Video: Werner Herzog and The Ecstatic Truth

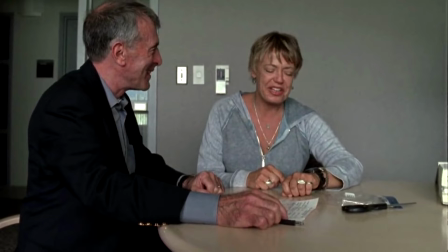But whereas most directors would cut when the scene finishes, hers are still films and with no given direction, the subjects don't know what to do.
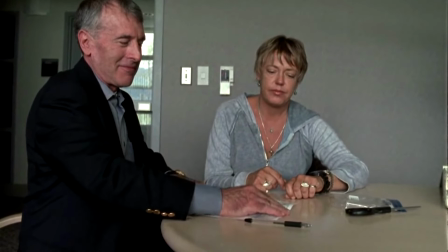And what do we get out of it?
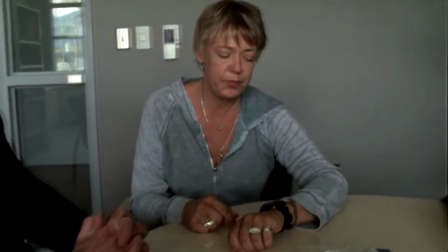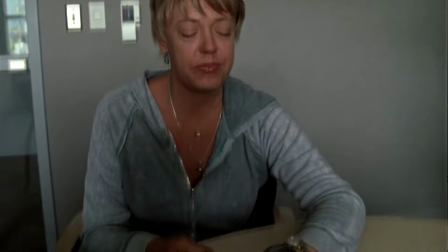A slice of truth. A reaction we couldn't have gotten otherwise.
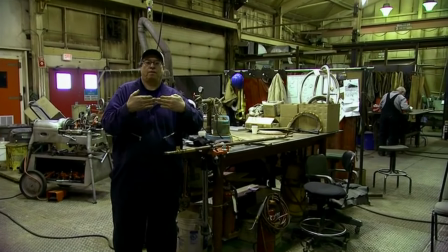This technique can be seen throughout a lot of Herzog's documentaries, as a way to naturally show a vulnerable side to the people in front of the camera.
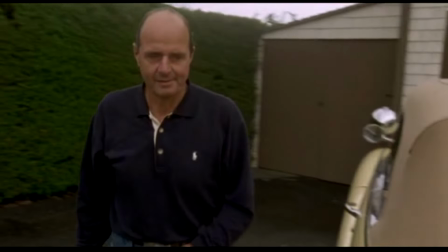But the most prominent use of his ideology is to evoke a theme or mood from his work.
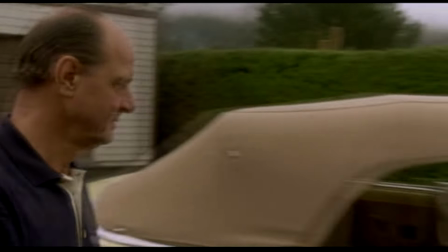In Little Dita Needs to Fly,
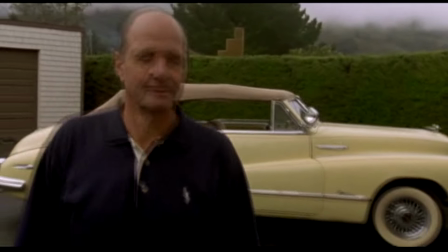Herzog manufactures this scene of POW survivor Dieter Dengler of habitually opening and closing doors to his car and home multiple times.
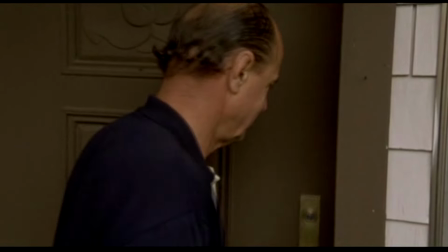A habit he apparently formed for being unable to open his prison door for so long. But in the next scene in Dieter's house, what do we see?
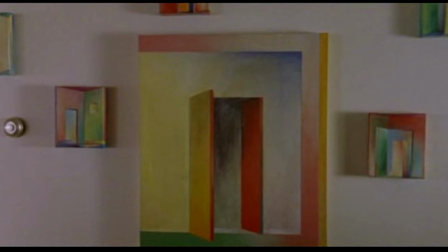Endless paintings of open doors. This scene wasn't set up.
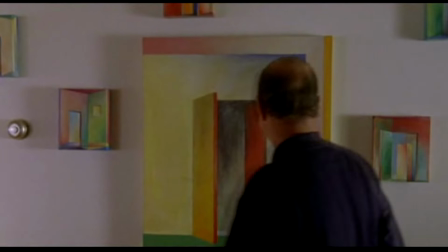Dieter wasn't even aware of owning so many paintings of doors, only buying them because they were cheap.
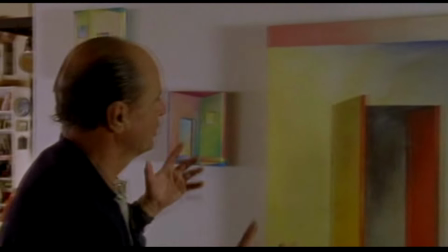Herzog was able to create a thematic throughline of Dieter's appreciation of freedom through this staging.
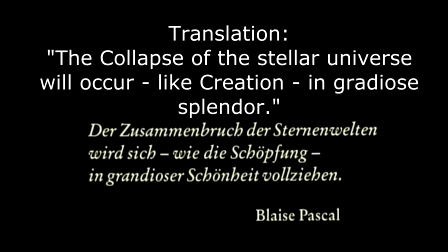Infamously, this quote from philosopher and mathematician Blaise Pascal Lessons of Darkness opens with, was in fact written by Herzog himself.
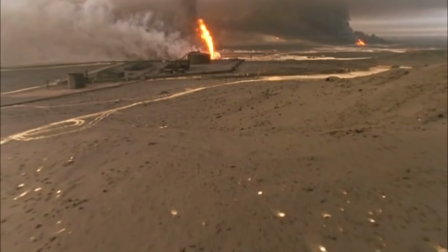The quote, and the name attached, is designed to give a highbrow sense of what the film has in store, and manipulates the audience's mood into a more somber one.
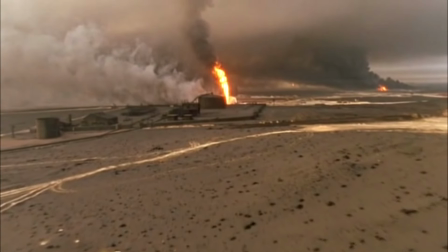And while some of these methods seem hackneyed and manipulative, isn't this at its heart what filmmaking is?
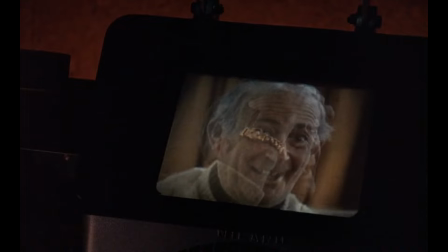A manipulation of actors, a manipulation of sound, a manipulation of images to manipulate an audience into finding truth from something.
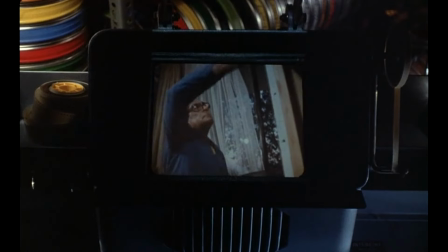Even more conventional documentary forms where real footage can be easily manipulated. The only truth that can be found is in the editing suite.
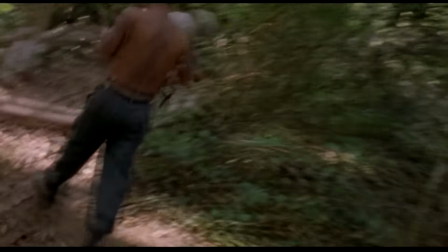To me, Heralog's practices aren't liars to deceive, but stylistic tools to craft a bigger, more interesting story.
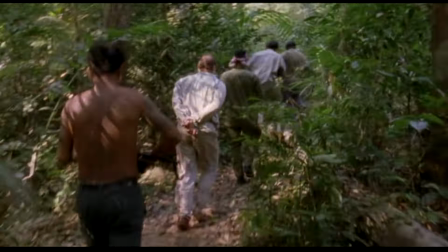His films aren't a pursuit of definite facts, but an exploration of humanity.
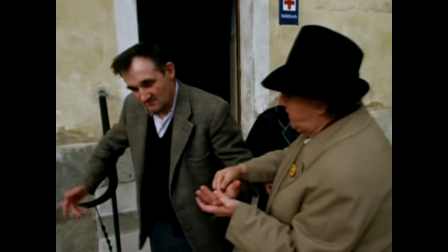On a final note, the use of reconstruction is also used to emphasise another common theme in Herzog's body of work,
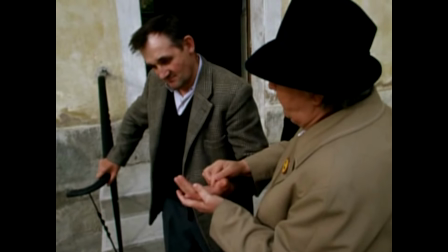the barriers of communication within people.
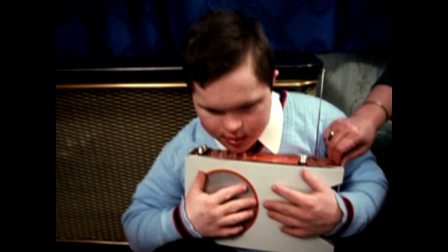Whether it's language, technology or disability, it's apparent in Herzog's work that it's his belief that artistic expression is transcendent of communication.
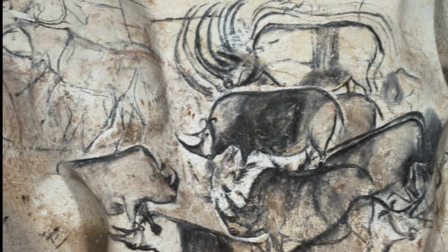And despite his dislike of cinema verite and other more typical documentary forms,
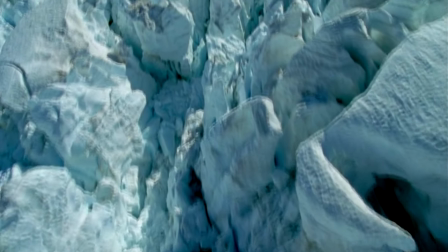I think Herzog believes that the only true way of growth, expression, and seeking truth is through art.
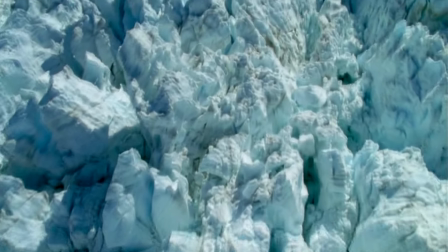After all, what have you learned more about yourself from? A film based in fiction, or a film based in fact?